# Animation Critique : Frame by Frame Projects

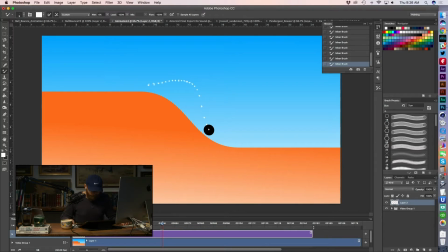[18:29]
and that's why it doesn't feel natural it doesn't feel like natural gravity because a ball does not slow itself down in midair and you actually started to move that arc out in a way that feels like he's kind of controlling himself and floating through the air and then you went
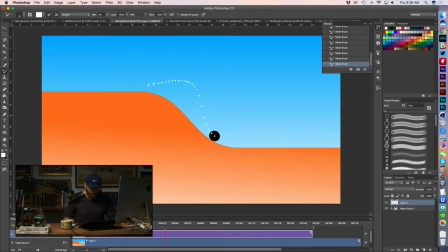[18:48]
really conservatively of actually easing him in to the ground so this is just another good example right super slow so I guess my note effectively is you
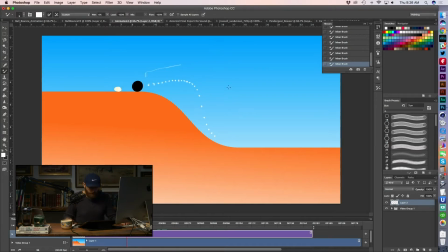[19:01]
know in this range because I don't mind that he's we've got some of that close spacing in here kind of the apex of the arc but in this range I think you know after the anticipation it could have been a little
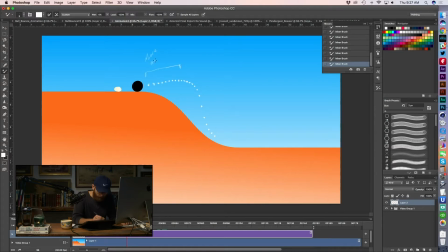[19:19]
more aggressive or more dynamic in this section. So I would have maybe lost some of these frames so it feels more like he's jumping off, right?
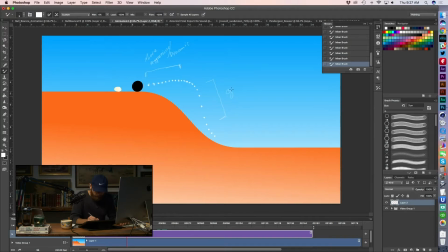[19:37]
This section is not God, but good. I like it. I like that he's picking up speed. But then this section is bad.
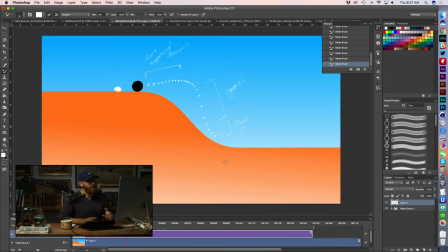[19:55]
the ball cannot know that it's that it's about to hit the ground right so you should probably have lost that frame that frame right and just gone from here to here so if we actually just watch it back naturally I
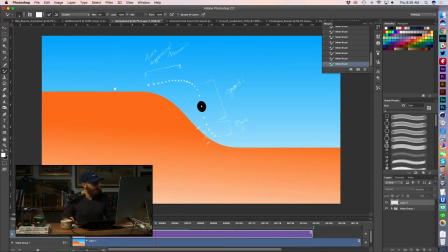[20:14]
think it would feel a lot more natural if he wasn't easing into the ground like this drop feels great feeling really good about that I like I'm okay with the top of the arc being a little slower because that's going
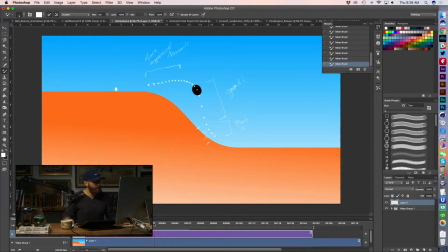[20:28]
to give us a contrast but I think the initial jump is too linear too conservative and then you're easing him into the ground which doesn't really work so if you were to just maybe lose a couple of those frames don't slow him down just
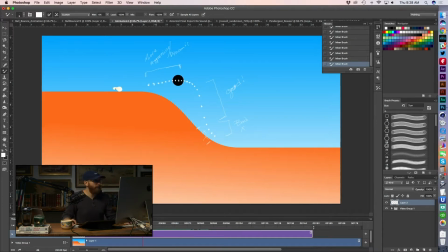[20:44]
hit the ground more naturally right into that roll I think you're going to do a lot better on that on that part of the shot.
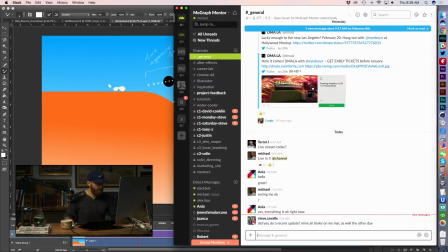[20:51]
So let's see. Steve says, did you do a recent update? Mine all broke on my Mac. Are you talking about the hotkeys? I have not. I don't think I've updated recently, Steve.
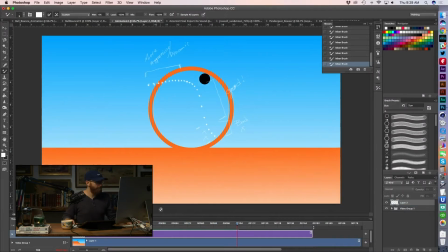[21:09]
So again, we're looking at Travis's ball animation here. And my notes aren't going to make sense on the second half of the shot.
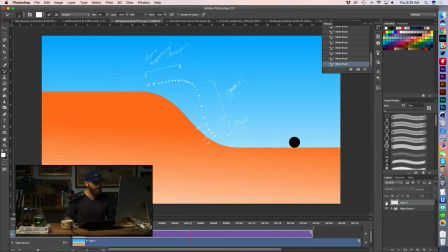[21:18]
So let me actually just turn my notes off for a moment here. here. So we talked about a little spacing issue on the front of the shot. I think there's some good spacing and some not so good spacing on the beginning of this shot.
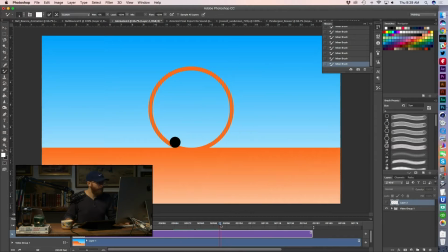[21:36]
The timing overall I feel pretty good about until, now I think we could get in there and draw this spacing chart and talk about pushing this a little. I think this is a little linear. I can see that it slows down a little at the top, which I like, but I think you could,
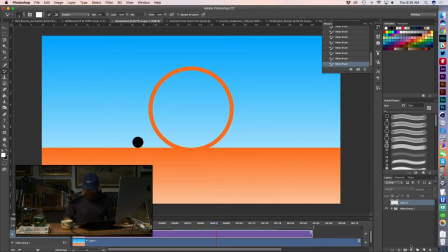[21:56]
you know, my basic cheat code effectively when it comes to animation is just to think about it in terms of contrast, of fast to slow.